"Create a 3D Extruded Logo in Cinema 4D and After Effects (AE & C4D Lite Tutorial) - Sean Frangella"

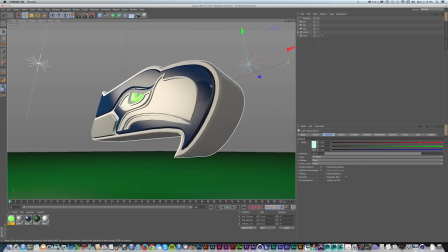[33:16]
It's an important part of the process. So I have this done. I've saved my file.
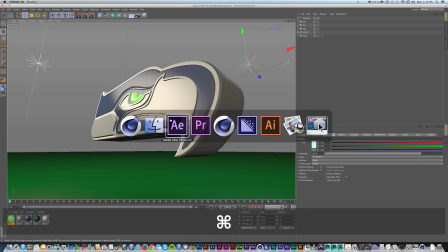[33:21]
I'm going to hop into After Effects, and if you're going from Cinema 4D Lite, the file will already be there.
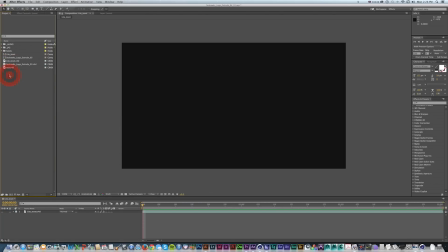[33:26]
Over here in After Effects, so I'm going to just double click to import that Cinema 4D file.
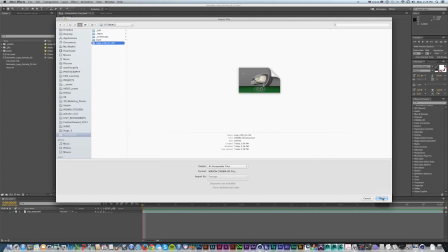[33:33]
And this is what's great about the new version of After Effects Creative Cloud, is I can just drag this on a new project,
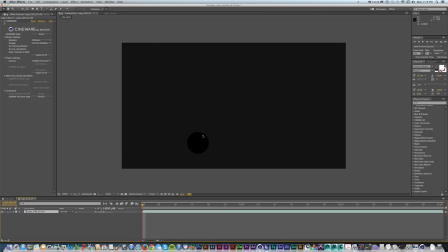[33:40]
the same thing I would do with footage, and it's going to bring that scene in.
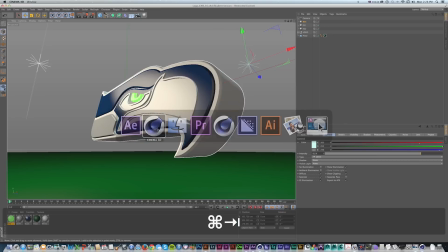[33:44]
Now I haven't had to render anything out from Cinema 4D. I can do it all in After Effects after I do my compositing.
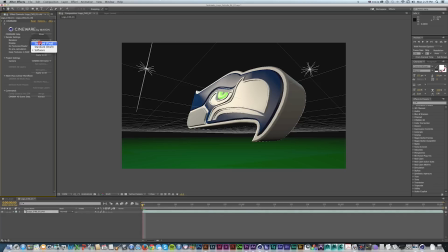[33:50]
So I'm going to change my renderer to standard final because that'll get us our preview. It's going to take a second to preview and build this together because it's going to build it at full time. I might even set this to half. But once that's rendered, maybe I'll go full.
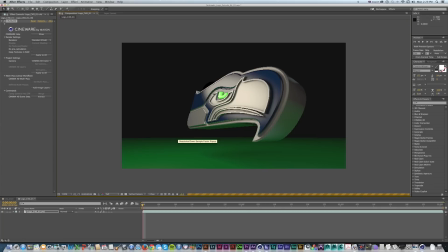[34:08]
We're going to see what that rendered frame would look like from Cinema 4D, which is great because now we can do some of our compositing. And I'm just going to quickly add an adjustment layer called
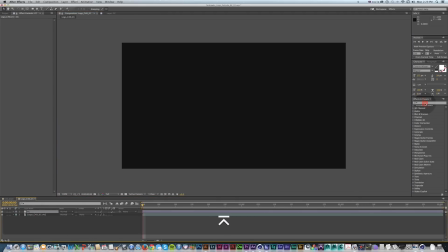[34:21]
CC and throw a curves on there. And you can see it's calculating that frame behind it.
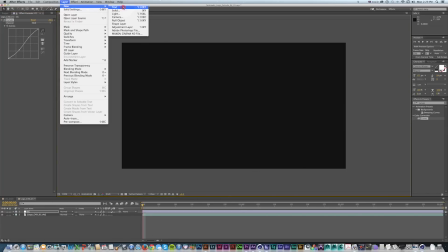[34:33]
So I'll add a curves, I'll add another one, so another adjustment layer.
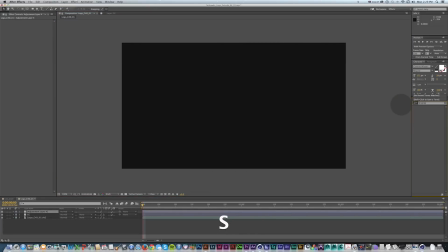[34:39]
We're going to make a quick vignette on all of it, so I'll just take brightness, contrast.
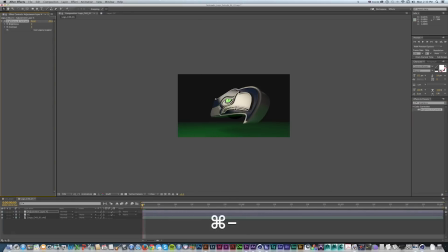[34:45]
I'm going to zoom out because I don't need to render it the full frame every single time. So I've added a little bit of color correction curves to kind of expand our range. I'll call this vignette, and I'm just going to bring the brightness down.
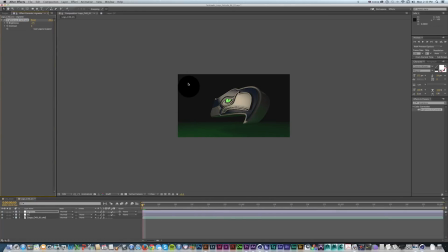[35:03]
And again, this is all just compositing to taste effects and things. I'm going to double click the ellipse, M twice for our mask, invert that mask and just feather it out. So then I get a nice, really subtle, soft focus.
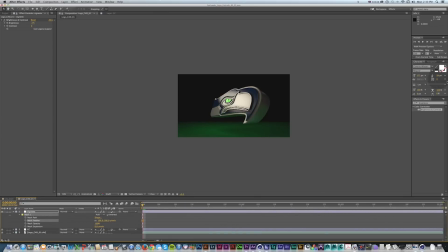[35:19]
And then before we get into animation, the couple things I had in the final one was a bunch of those flares. So I'm going to use Video Copilot's optical flares, which is one of those plugins that you always see. It's kind of industry all over the place. You definitely should pick it up.
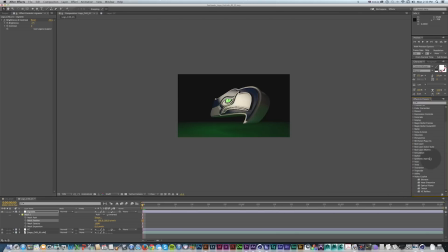[35:38]
If you don't have it, you could recreate this with little glows and stuff, and I'll quickly go through how to do that in the next video.
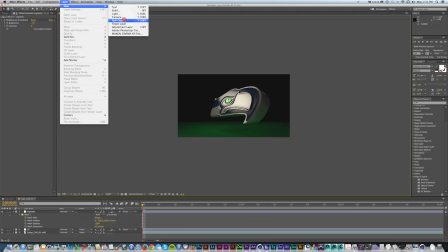[35:43]
But for now, I'm going to use optical flares, so I'm going to add a new solid.
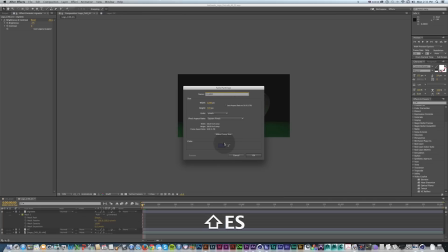[35:48]
So I'll just do Command Y. I'll call this flares. The coloring doesn't matter, but just so I can keep track of it in a stack, I'm going to make it a bright pink.
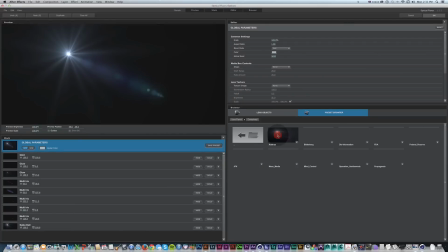[35:57]
Dropped optical flares onto this. I'm going to go to options. I saw this one that I really liked over here for this logo in Conspiracy Pack. Again, you can get all of that at videocopilot.net if you're looking for these packs.
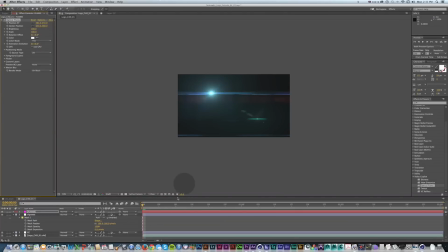[36:13]
This is just to show how we could do some extra compositing and throw some other elements on here.
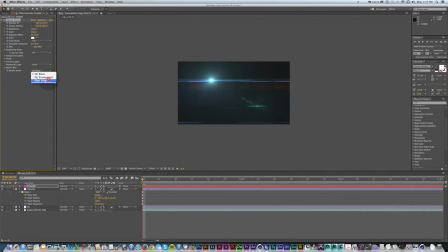[36:18]
So I'm going to change this onto on transparent, and I'm going to change the mode to attract light so I can have a couple of these.
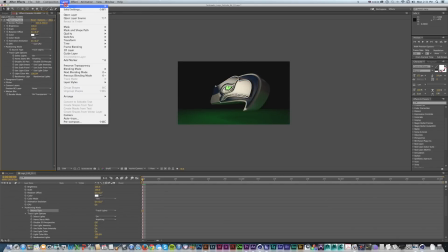[36:28]
So they're going to disappear. Then I'm going to add a new light.
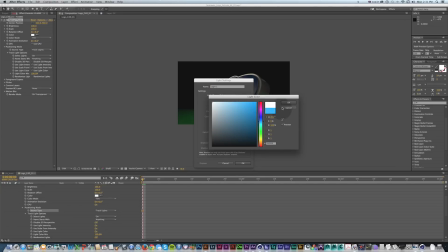[36:32]
I'll make this one and this bluish color and then a little brighter.
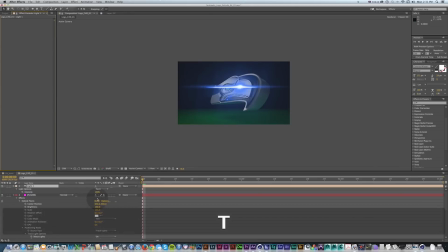[36:37]
So once I do that, that's going to appear back there based on the brightness. So I'm going to, I'll just move that one over here, and that'll be kind of on the tail. And I'll just duplicate that light, move that down. And over here, this can be our kind of front little flare.
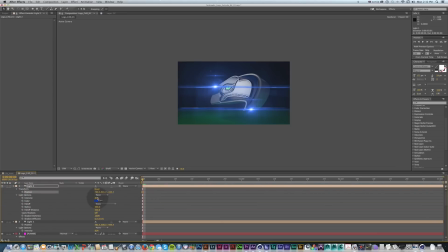[36:57]
And I'm going to take down the brightness and make this kind of a gold light to kind of match some of the lighting and just give us some nice color variation. Maybe a little lighter so it doesn't get kind of yellowy looking.
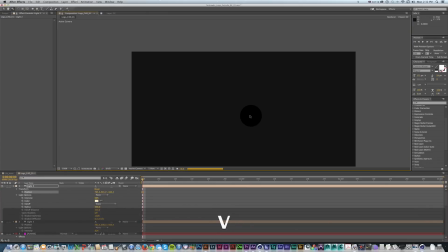[37:13]
So yeah, there we go. That's looking pretty good.
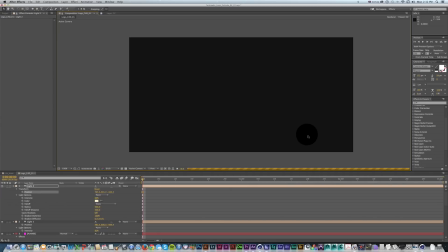[37:18]
As soon as this renders this full frame, we could take a look at it, and we haven't even rendered the whole project out.